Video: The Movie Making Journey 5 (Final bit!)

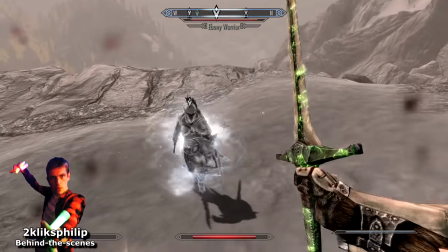245s
It may sound strange, having spoken about all the ways I've abused and broken this game to make the rest of this video, but I thought it was important that the Ebony Warrior battle was done for real.
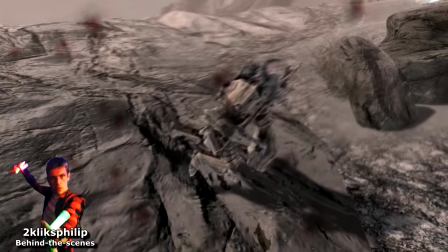254s
Plus it helps with continuity. So I did it all in one take, no mods or anything like that.
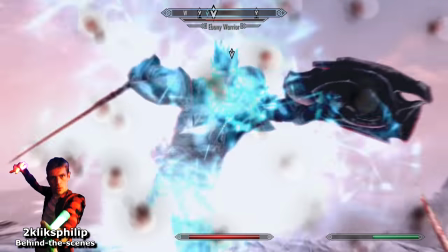259s
I only had one thing I wanted to do, and that was to take the action to the tallest mountain in Skyrim.
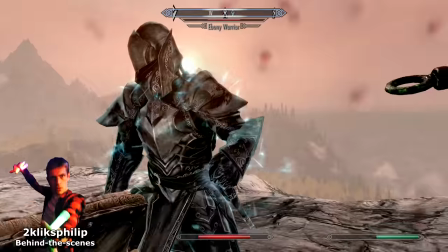265s
In the first Ogrub video, he runs across the world. In the second, he walks.
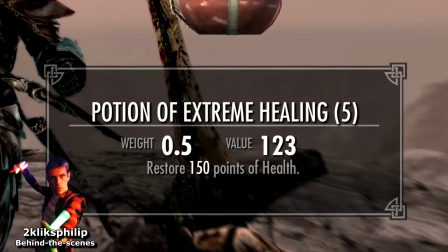269s
The only way I could think of one-upping that in this video was to have him fight the hardest enemy across Skyrim.
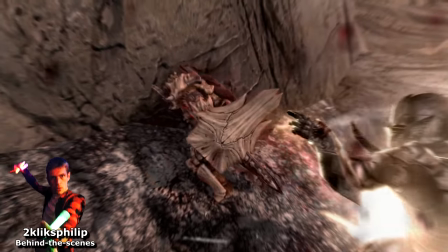275s
And that he does. By happy chance, this nicely split the fight into different segments.
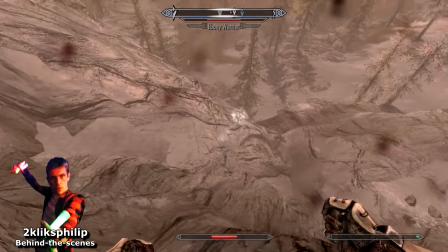279s
It starts with a sword fight, which is where Ogrub has the best chance of beating him. Blasting the Ebony Warrior off the cliff completes two things.
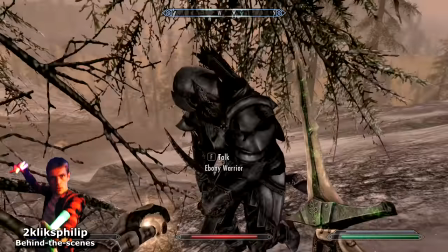286s
It nicely moves the fight down into the main part of Skyrim, and it shows that blasting him off cliffs doesn't kill him.
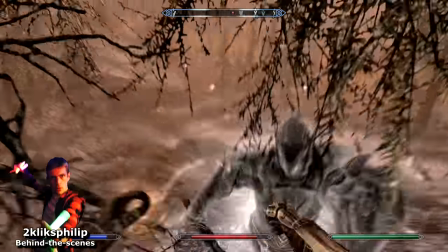292s
Otherwise I can imagine the comment section would be filled with smartasses telling me to.
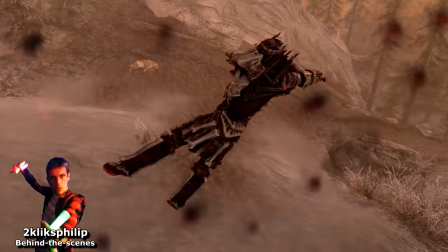296s
The disarm and then blast here was not scripted. I didn't expect it, and at first I was all like, oh no,
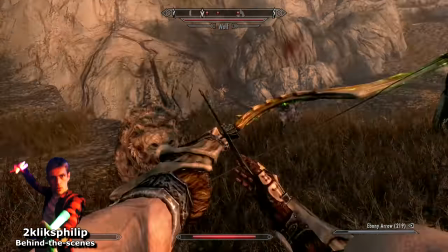301s
this has gone terribly wrong, before realising that it probably improves the fight and ups the stakes.
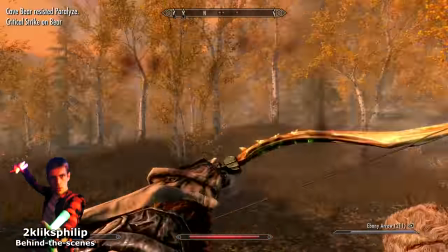306s
I grew up in an era where games would throw really hard bits at you later on,
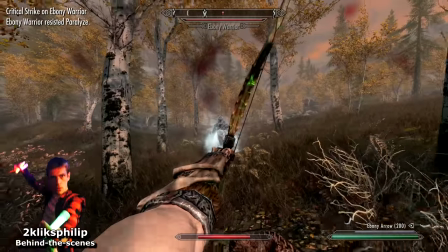310s
so I'm conditioned into saving all of my best potions and arrows for an imaginary boss that I never end up facing.
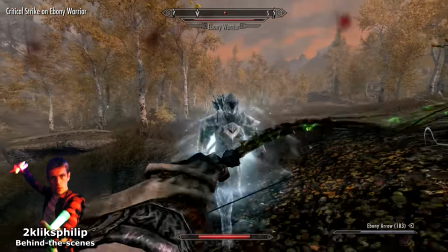315s
I've seen a lot of comments asking why I used iron arrows against the ebony warrior, to which I'll say, because I ran out of everything else.
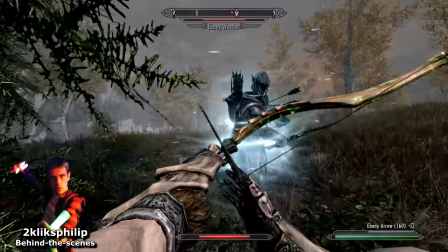322s
I started with ebony and worked down. If you look in the bottom right hand corner of the screen, then you can see that.
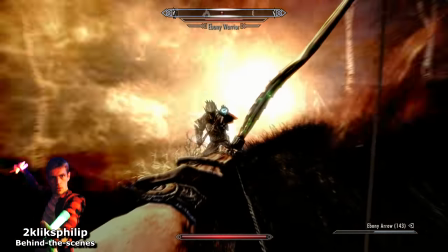328s
So yeah, the battle does go on a bit, people do join the fight, and I was just there backpedaling and thinking about how kind Skyrim was for giving me all of this excellent footage.
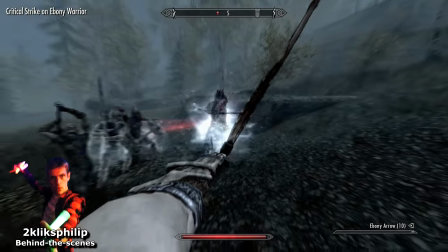336s
Although all done in one take, I did save regularly. Not with the intention of loading, but you never know what will happen when you get to the editing stage.
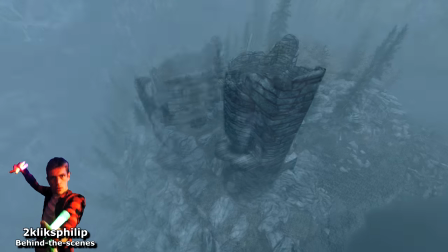344s
As it was, I did reload the tower bit to get this awesome shot from the sky. I asked Skyrim to provide some lightning, and it was kind enough to deliver.
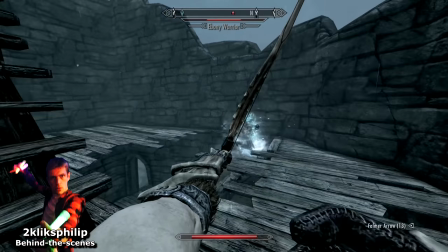352s
Thanks, Skyrim. I was very lucky not to be blasted off the top of the tower here myself.
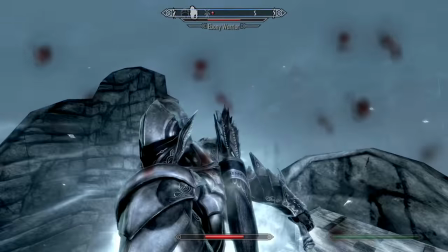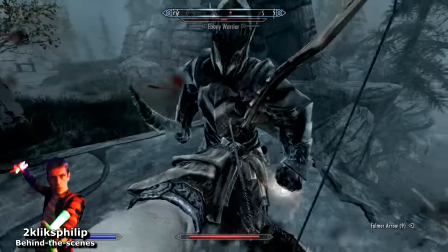363s
And look at that. You know how I used all of my best arrows against the ebony warrior earlier on? Now's the one instance where I needed them, and I've already run out.
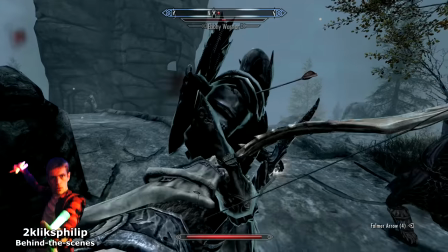371s
Serves me right for using the stuff that I should have saved forever instead, doesn't it? This guard deserves a medal.
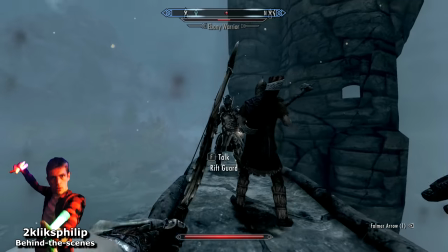377s
He came out of nowhere and stood his ground against the ebony warrior for a long time.
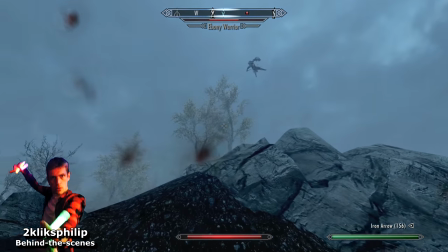381s
Long enough for me to grow so fond of him that I did everything in my power to blast the ebony warrior over the river and onto the next part of the fight, letting the guard live to tell the tale.
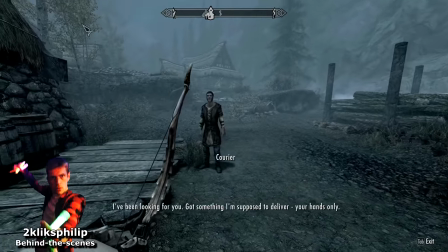390s
And here's the return of the messenger, at the most inconvenient time imaginable.
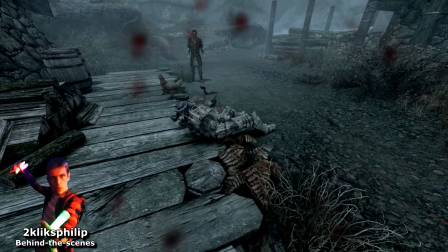394s
I try to avoid calling the ebony warrior the ebony warrior as much as I can, since it leaves who the ebony warrior is in this video more down to the viewer's interpretation.
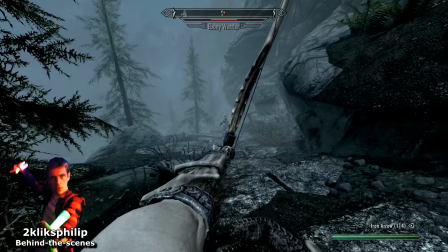402s
The ebony warrior is by name, but Lydia literally is, and Ogrib by the end is a dark knight, so all are worthy candidates.
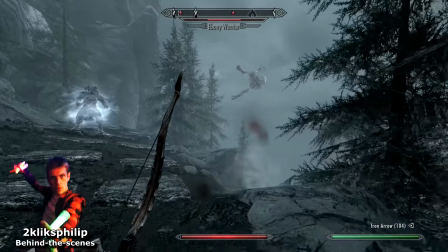409s
It was about halfway up this mountain that I suddenly realised that I could end it with the Greybeard. It took this long to think that up.
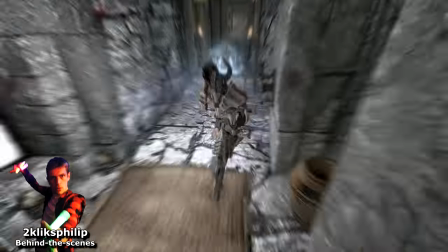416s
I was so proud of myself, I ate a tasty pizza immediately after recording was over.
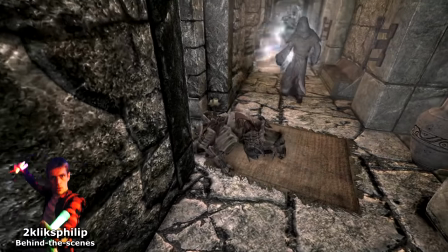420s
It really is a great conclusion to the fight. In my opinion, better than killing him.
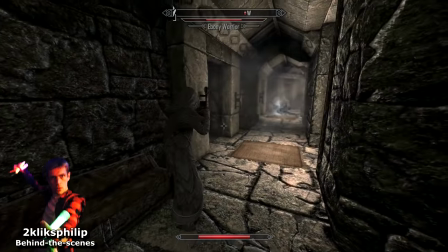425s
It lets the ebony warrior remain undefeated and more powerful than Ogrub,
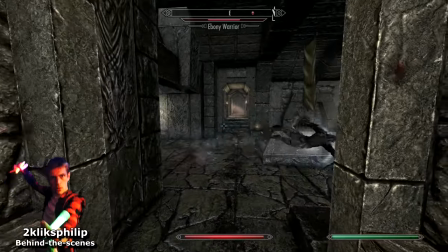429s
even though Ogrub has clearly outsmarted him and has ended it all with a fight against the Greybeards, who have been well established in this video already.
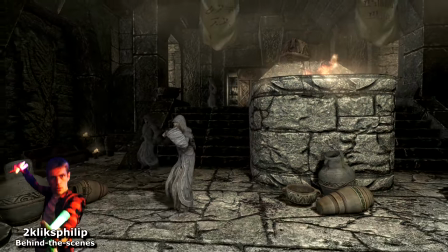436s
And it lets me shamelessly quote something from Batman, which was unbelievably relevant in this instance.
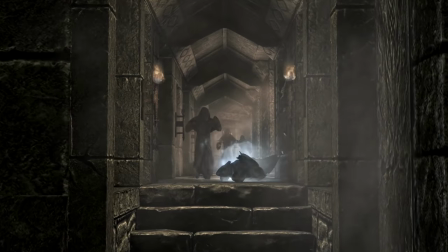442s This is what happens when an unstoppable force meets three immovable objects.
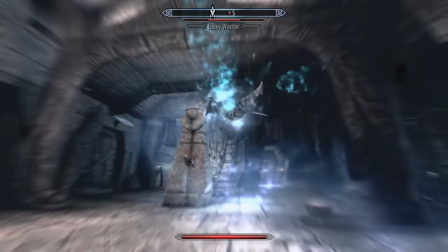446s This fight is destined to go on forever.
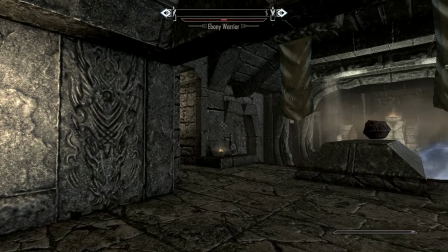449s He said his final farewell to this place, to the Greybeards, and to his brother.
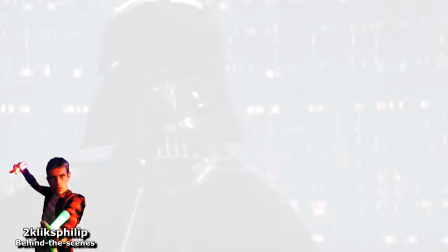456s
Ah, the classic reveal that the bad guy was the protagonist's family member.
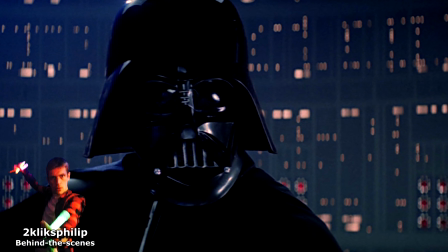460s
This was shoehorned in last minute as a jokey cliche that doesn't change anything whatsoever,
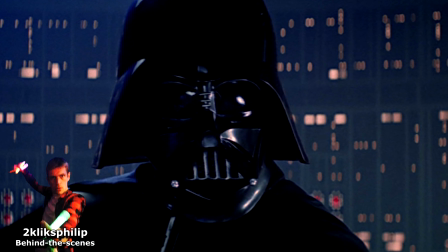465s
but it fitted in with everything so far, so I saw it as a freebie and was like, why not?
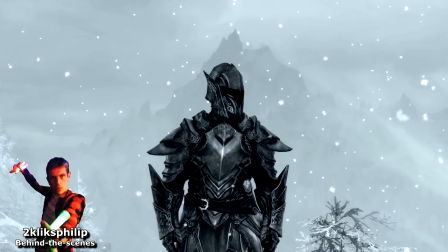470s
It at least gives a possible reason for why the Ebony Warrior is hunting down Ogrub, as who knows what sibling rivalry they've had in the past.
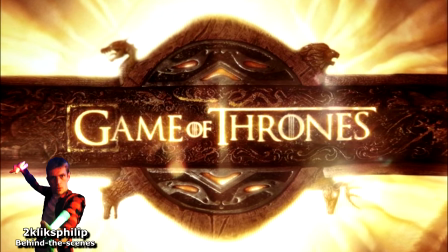477s
This is unlike, say, Game of Thrones, which shows the Clegane brothers' rivalry, but never bothers to explain why they both want to kill each other so much.
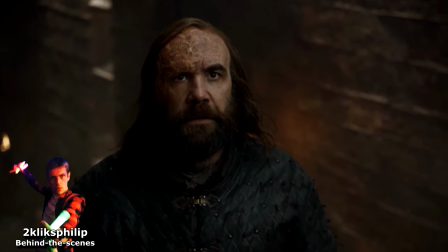486s
Like, hear me out here. It starts off okay. The mountain burns the hound's face as a child.
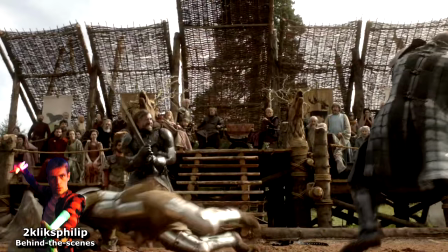491s
Then they fight that jousting tournament.